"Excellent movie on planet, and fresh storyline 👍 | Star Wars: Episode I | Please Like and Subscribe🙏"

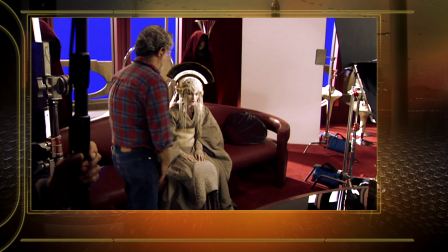3121s On this one, when you keep your eyeliner a little bit tighter, I move this one over Yeah. here.
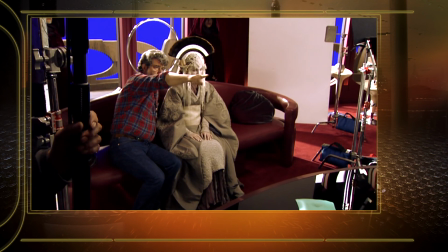3124s And then at the very end, when you say that's something I cannot do, I'm going to move him right, just right this way.
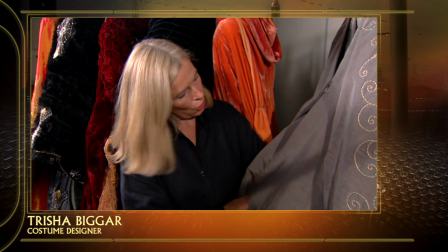3133s That is something I cannot do.
This is the Queen, part of the Queen costume from Palpatine's study.
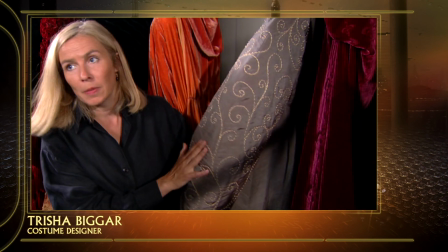3141s
We call it the Palpatine 1 costume.
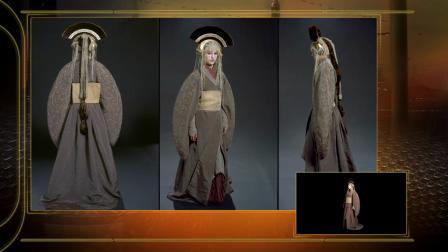3143s
This was based on sort of a Japanese kimono type costume, but we accentuated the sleeves a lot and
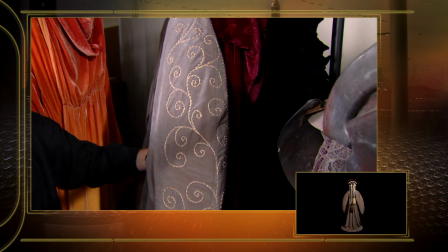3152s
we sometimes called it the penguin sleeves because they're sort of very rounded and look a bit like a penguin.
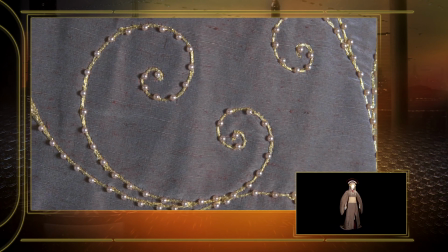3160s
All this is a form of machine embroidery with some hand embroidery, but this took quite a long time,
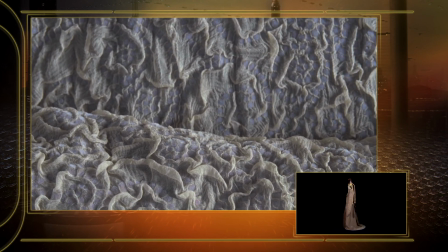3166s
sort of just was based on sort of a loose, flowing, sort of soft design.
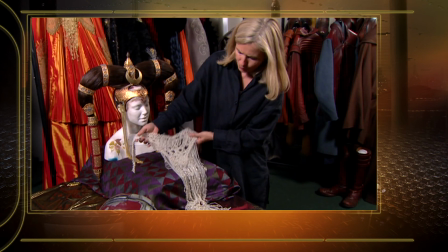3175s
This is an antique or old piece of beading that I found.
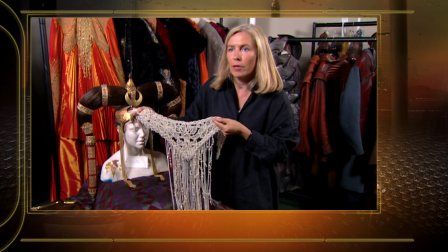3181s
I think it started off as a front piece of I'm not sure if it's an exotic dancer's skirt from
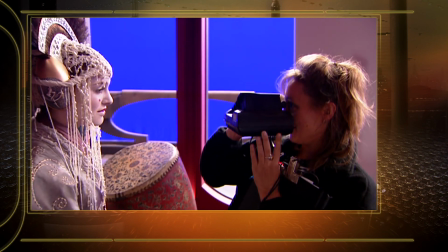3187s
1920 or thereabout, but we turned this into a headdress for the Palpatine 1 dress.
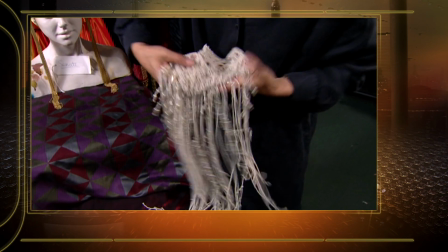3193s
This part came down onto Natalie's forehead,
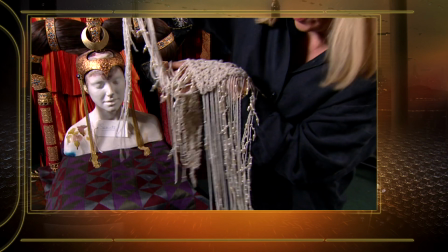3196s
and the beads were then draped up over the rest of the headdress, so we ended up with sort of a pearl,
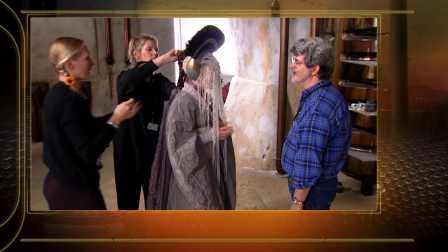3204s
almost pearl fringe, as we call it, bangs, I think, as you call it, and then various trailing pearls.
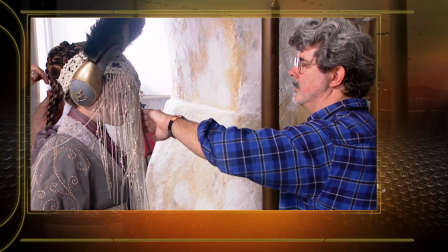3212s
We initially thought of having it as a pearl veil, but when George saw Natalie with it on,
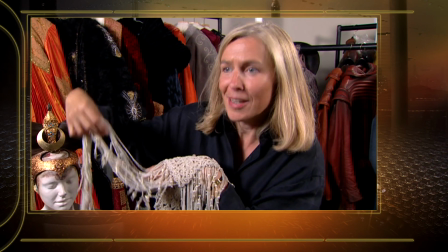3218s
he draped it up and said, "How about this? Wouldn't this be nice?"
The courts take even longer to decide things than the Senate.
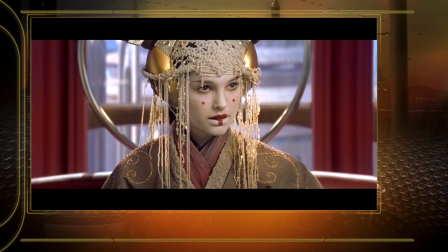3226s Our people are dying, Senator. We must do something quickly to stop the Federation.
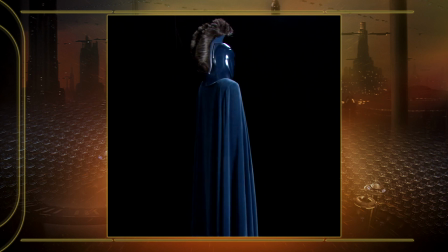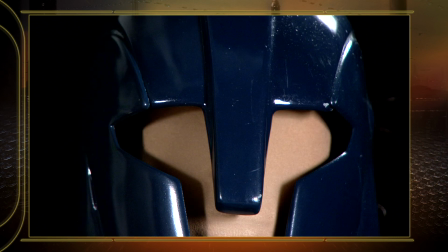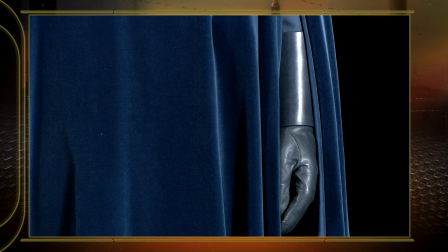So the blue Senate Guard in episode 1 we see in Coruscant, and it's very reminiscent to the Red Guards from what we originally know from the original films.
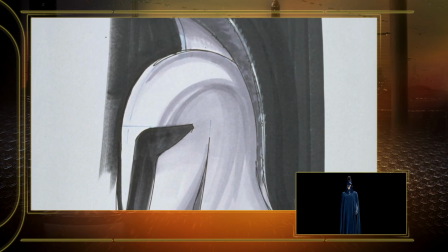3294s
They were Coruscant Guards, and so Trish wanted to
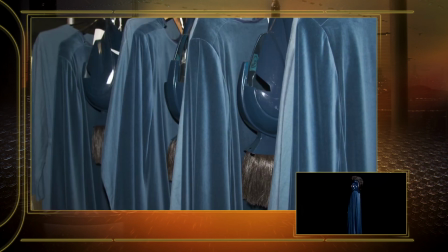3298s
change it up a little bit, and so they made them blue and made the helmet a little bit different.
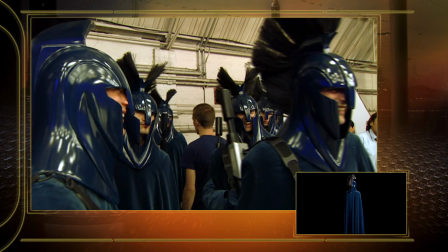3304s
It had, an opening in the middle, and then it had a plume made out of horsehair.
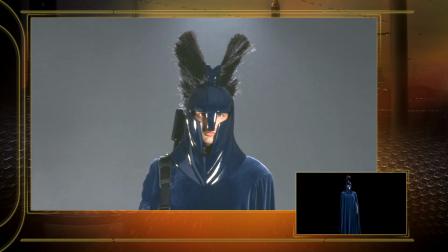3309s
And they needed to progress and have an evolution through as they moved on to episode 3.
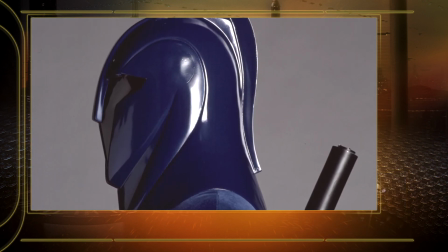3315s
And so you can see they did change, and they got more sort of reminiscent of the Red Guards with, the closed face. And then the plume with the horsehair is gone. It's just a straight, really sleek line.